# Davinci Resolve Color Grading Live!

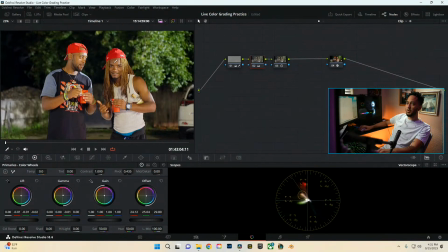958s
So if we're looking at our vector scope, we see that more towards it, and we could probably even push it more towards that, so that way the center actual mass is right on that area, and that's pretty decent. And we'll come back into here and pull some of the reds out of the
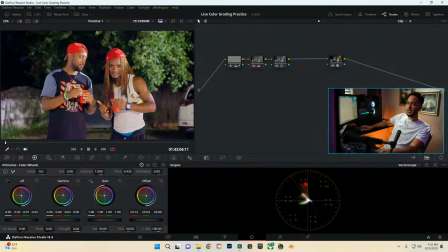976s
shadows, and then mess with the greens a bit in the shadows as well, just to get it to a great point.
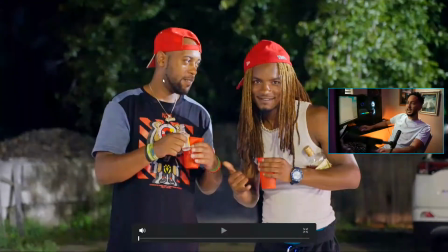983s
There we go. So that's pretty balanced as far as that goes, and that gives us more of a true representation of the actual shot.
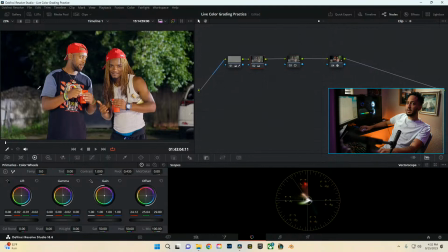990s
And then also looking at it, my first point that I was mentioning is the blacks. So when we're looking at the image itself, we're going to go ahead and go back into our waveform. This information back here is completely worthless, so we're not really necessarily worried about this information here.
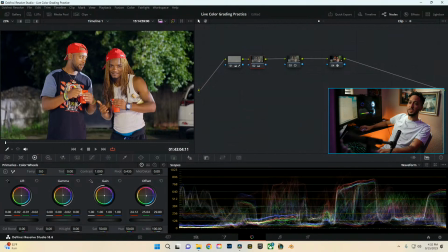1004s
You know, like there's nothing for the image, it's not our actual center point.
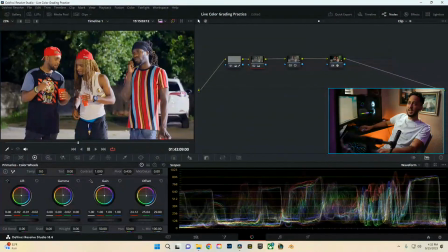1007s
These guys here are our actual center point of the image, and this is what we're actually looking at as far as the clip itself.
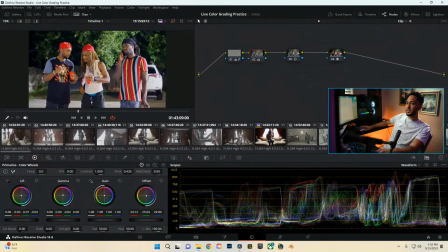1013s
But let's go back to some other more interesting clip as far as the original shot we were working on.
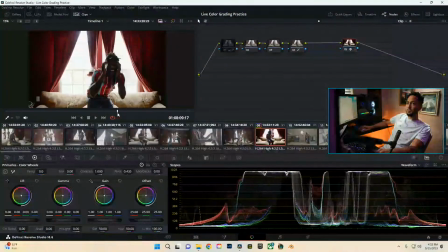1021s
Let's see, we're going to go back to when he was pointing at the camera, if we could find that bit again.
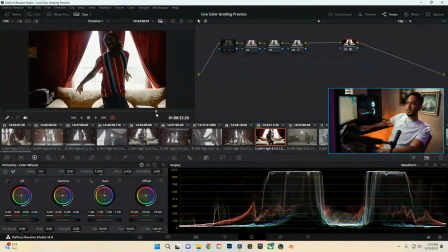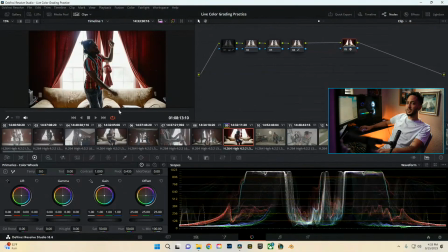1033s
Alright, there we go. So we're going to go have something like this. I wish I could find... Oh, there we go, there we go. Oh, that was just a point. Alright, cool. We'll just do something like this. So we see our skin tone still, we can actually mess with it. And then we can kind of go over what we're going to do with the shot. So first things first, what I want to do is add more style to it. The image itself is semi-balanced,
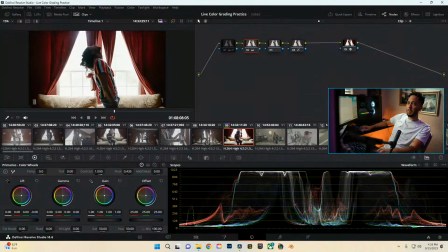1053s
but what we're going to go ahead and actually do is just make sure that it kind of pushes it more into the realm of what I want. Noticing that the shadows are a little bit more blue than I would like.
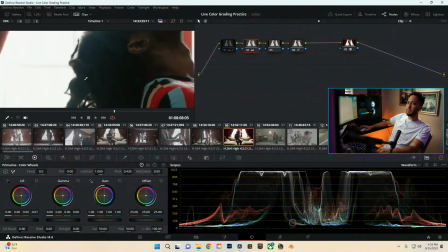1061s
So if we look here, I'm not sure if you guys can see it through the YouTube compression, but one thing I like to do as well, and eyeballing it isn't always the best case,
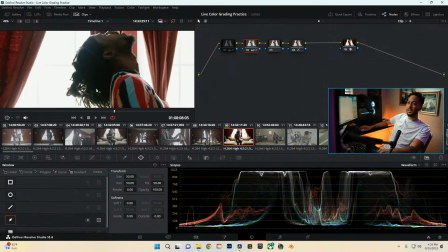1069s
but what you can do as well, especially if you're not working on a color calibrated monitor, you can come into here, you can create a power window over your shadows,
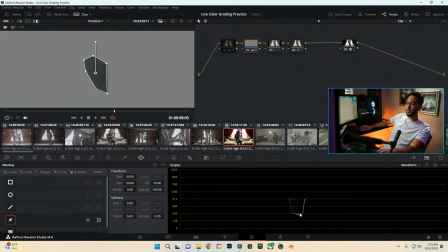1078s
and then from here we can actually see as to how it correlates with the footage itself and where it's sitting at as far as a balance. So we're looking at it, and it looks like it's a little bit more green. And so we're going to mess with that a little bit, and then boom.
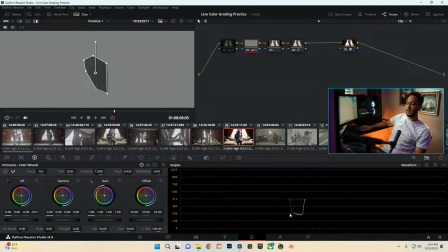1092s
So we're going to mess with it, and then once we do that, we can see that this line becomes more of a white line, whereas if we push it more blue, it goes blue, and then that goes way wonky, you know? So your goal is to get this kind of balanced, and then get that smooth white line.
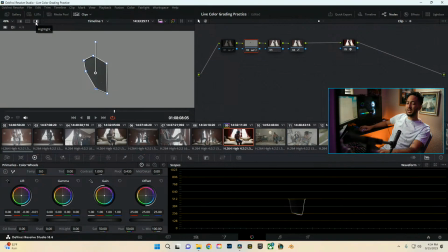1107s
That way you know that it's actually color balanced properly as far as your shadows go. But that doesn't mean necessarily, if you just get your shadows right, that the entire image is going to be completely balanced. That just depends on your lighting and the whole situation. So for that, what we're going to go ahead and do is take away our mask.
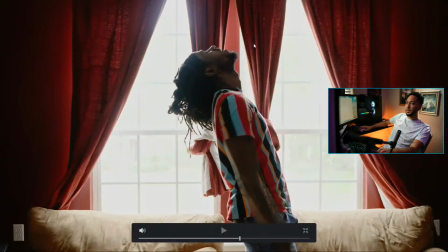1127s
Turn this back on, and from here, we're going to go ahead and look at that. I like that look there.
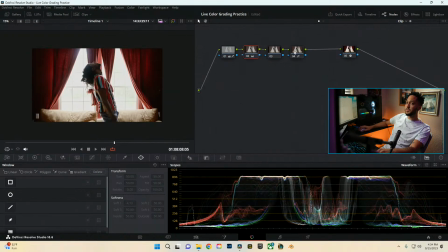1131s
Then from here, let's hide these clips so we can get some more room. I do want to play with the contrast a little bit more.
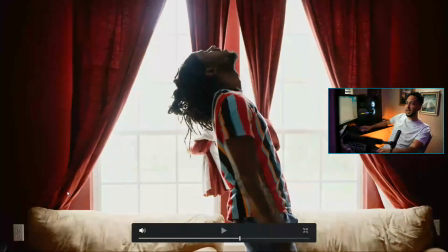1137s
So we're going to, like I said, we're going to lean into that brightness. I do not care about the actual detail in the background.
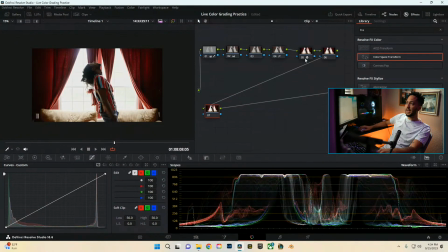1143s
I like to add some glow into here, so we're going to go ahead and add a node after our color space transform, and we're going to go ahead and label this as well, just so that way you guys can see. CST, color space transform. We'll label this, we'll go contrast, if I could type,
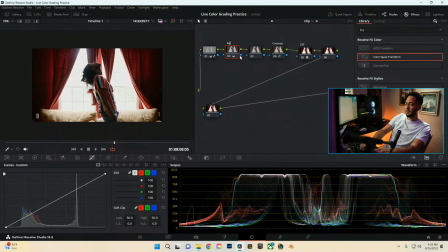1160s
contrast, and then this is our balance node, or our primaries is what they call it. Primaries or balance node. Oops, I spelled that way wrong. There we go. Alright, so we got our primaries, and then from here we're going to go ahead and go into our glow.
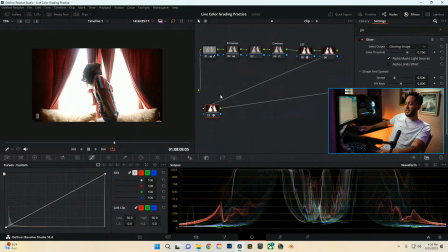1177s
This is where I like to add to like lots of videos. I mean, obviously, like right there, like there's the staple effect.
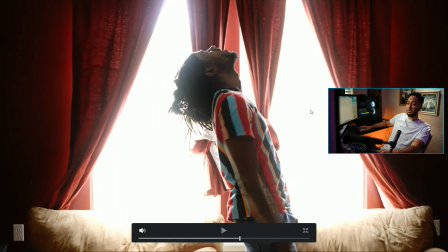1182s
I mean, maybe if I'm going for something more angelic, that could work, honestly. It completely blows out the windows, gives more of a complete glow.
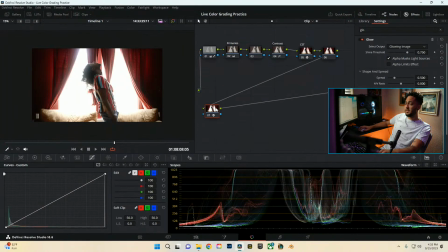1189s
And then we can honestly even double down on it if we wanted to. We could add another glow, but instead of just a regular glow, what we can actually do is my little technique I like to do on most of my videos, which gives more of a filmic look. So I like to go into here, change the actual blend mode to soft light, and then you'll take that shine threshold and just kind of drag it all the way down.